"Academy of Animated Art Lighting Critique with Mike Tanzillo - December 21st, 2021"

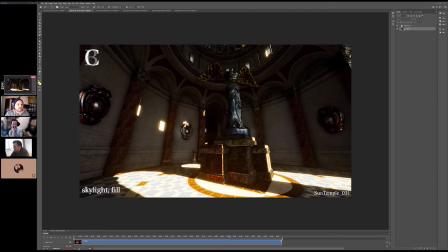It's going through and dissecting what was maybe causing some just kind of some crunchy shadows and high contrast areas, and
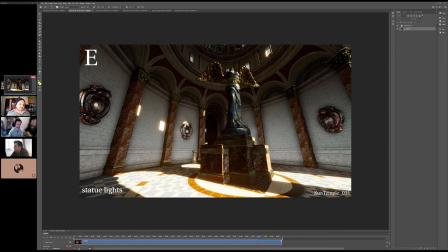making sure that my fill wasn't doing 95% of the work. Yeah, no, it was just kind of rebalance. Yeah, this looks a lot better, for sure. Yeah, I think this is looking really good.
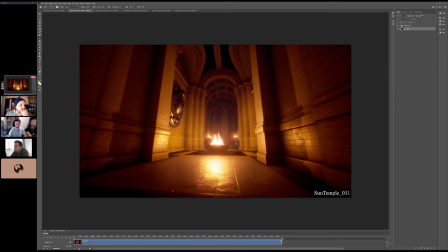Where are you? Are you still actively in it? Do you want notes on it?
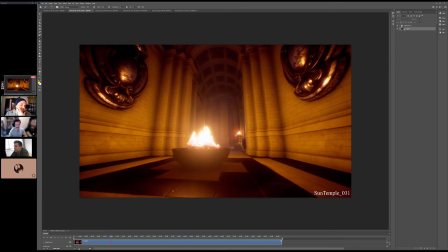I'm gonna submit this to my contact in the industry. But yeah, if you have notes, for sure.
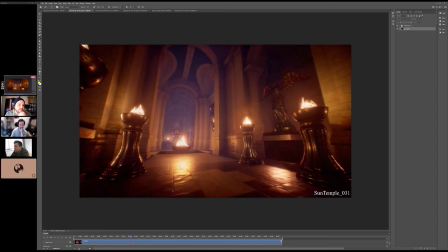Like, I'm willing to hammer out whatever I got to do. I think after the holiday, I'll bounce onto a different project because I am quite bored with this one.
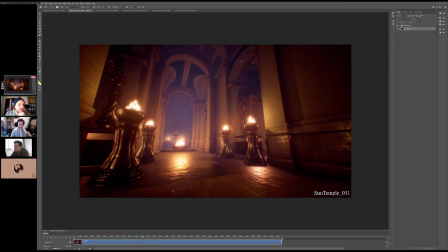Yeah.
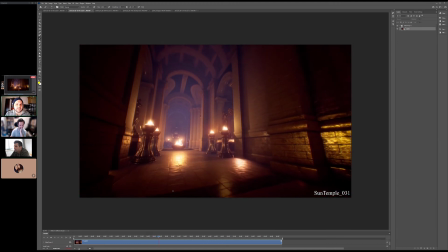Especially since, there are things that I have to do every time I render this that I shouldn't have to, and I've learned how to go beyond those things.
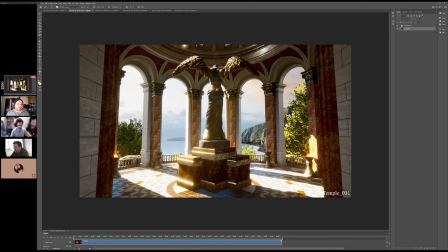Sure. and not to deal with them on the next project. Yeah.
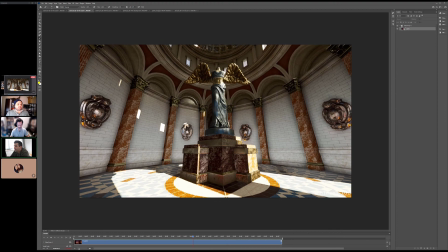Yeah, I mean the things, and again, this could be notes for the next project.
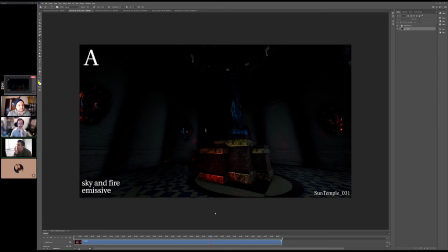This could be notes for this one, but the biggest ones for me, I mean the two notes that I have were in this opening one.
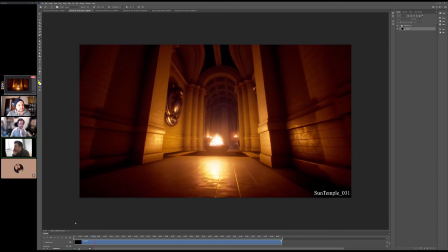I think I love the firelight on the walls, but there are points when it's too it's too flickery, too poppy.
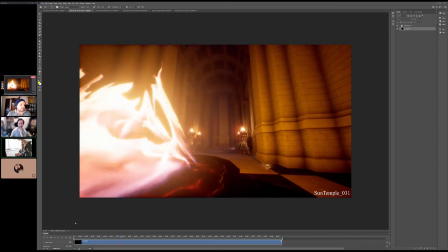Okay. If it was a curve, I would just decrease the min and max of the curve, so it's just a little more.
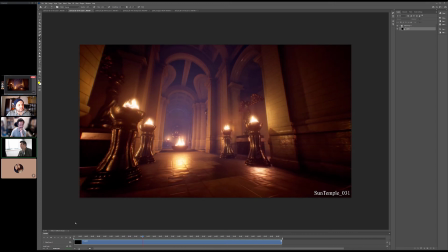We've been watching a lot of fireplaces on my television at home with my kids,
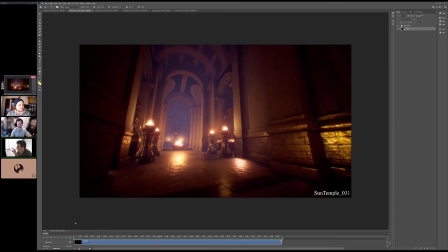and so I've been very aware of how fireplaces flicker lately, and they're much more
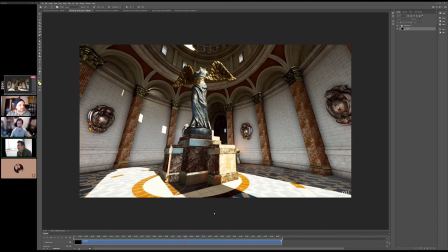slow ramble kind of thing. And then out here, I think it's interesting because I was looking at this thinking ooh, it'd be great to get more
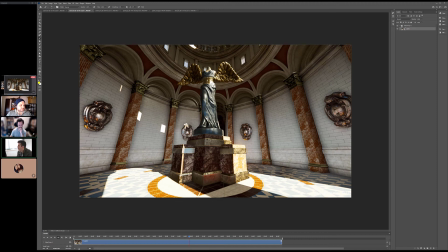warmth around this light, especially because it's coming in, the sun's hitting the ground so hard,
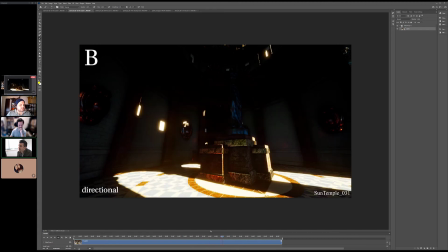just more energy around it. But looking into your breakdown, it was nice seeing that in the breakdown. This breakdown has there's a ton of energy in there, and I'm wondering,
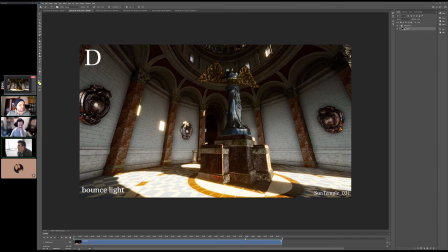I'm genuinely asking. I think it's you know what it is, because it's almost it's not in this one.
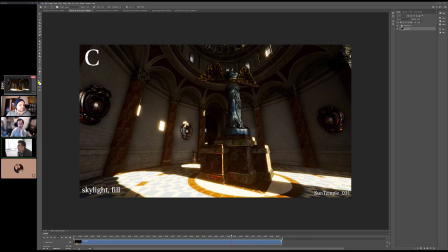Maybe it is. You know what it is? It's that it kind of gets washed out a little bit.
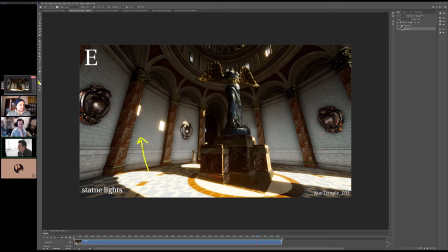I almost wonder if we could push more, if there's a way to get more orange light up there. Does it get washed out by the bounce or the fill? Bounce. So there's bounce. Bounce. Okay. I think, but like I said, if you don't want to go back in and re-render it, I think that
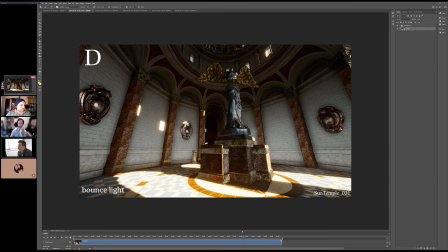I think what you're showing in the breakdown is a demonstration of that understanding. So it's just not 100% fully fleshed out yet, because it's we're not seeing it on that wall yet.
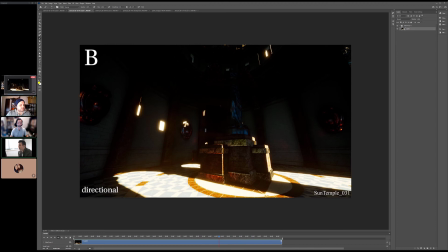Because I think I love the burn of this, what I call that sunlight edge burn in the shadows, where you get that little bit of color in there. It looks so good. But yeah, it's just but this amount of light, again, I would just feel it would bounce up there a little bit too.
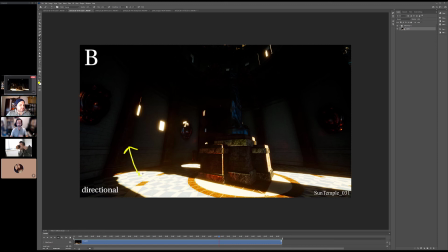Yeah. I think I'll look into the warmth in that balance. I think my structure at this stage is going to be kind of the same. Yeah. Like I said, I've learned so much in starting this one.
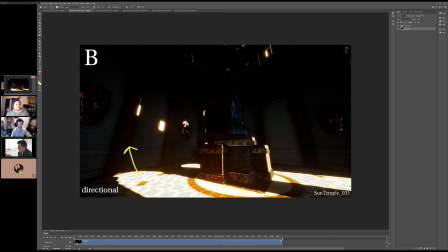It looks great. I mean, this is again, to reiterate, this is your first Unreal project, right? It's my second, but damn it, Aaron, just say it's your first. Just say it's your first. All right, it's my first one. I'm kidding. Learn to market yourself, man. No, I'm just kidding. No, I think for an early project, what you've demonstrated in this is really, really good.
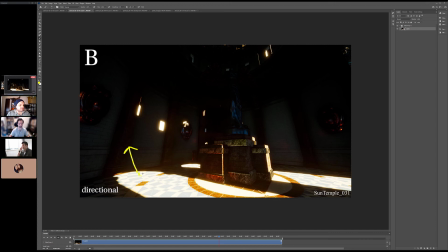I think it's it shows you've showed a command of knowledge of the tool, and now you're because there's this threshold that you pass where you're damn it, I want to do this thing and I just don't know how.
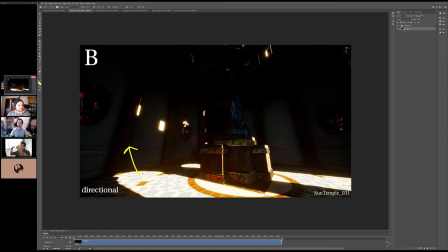And now you're elevating to the point where you can structure it where you can. There's I don't know how to make this look the way that I want, and then you kind of figure out one way to do it, but it definitely isn't the best way.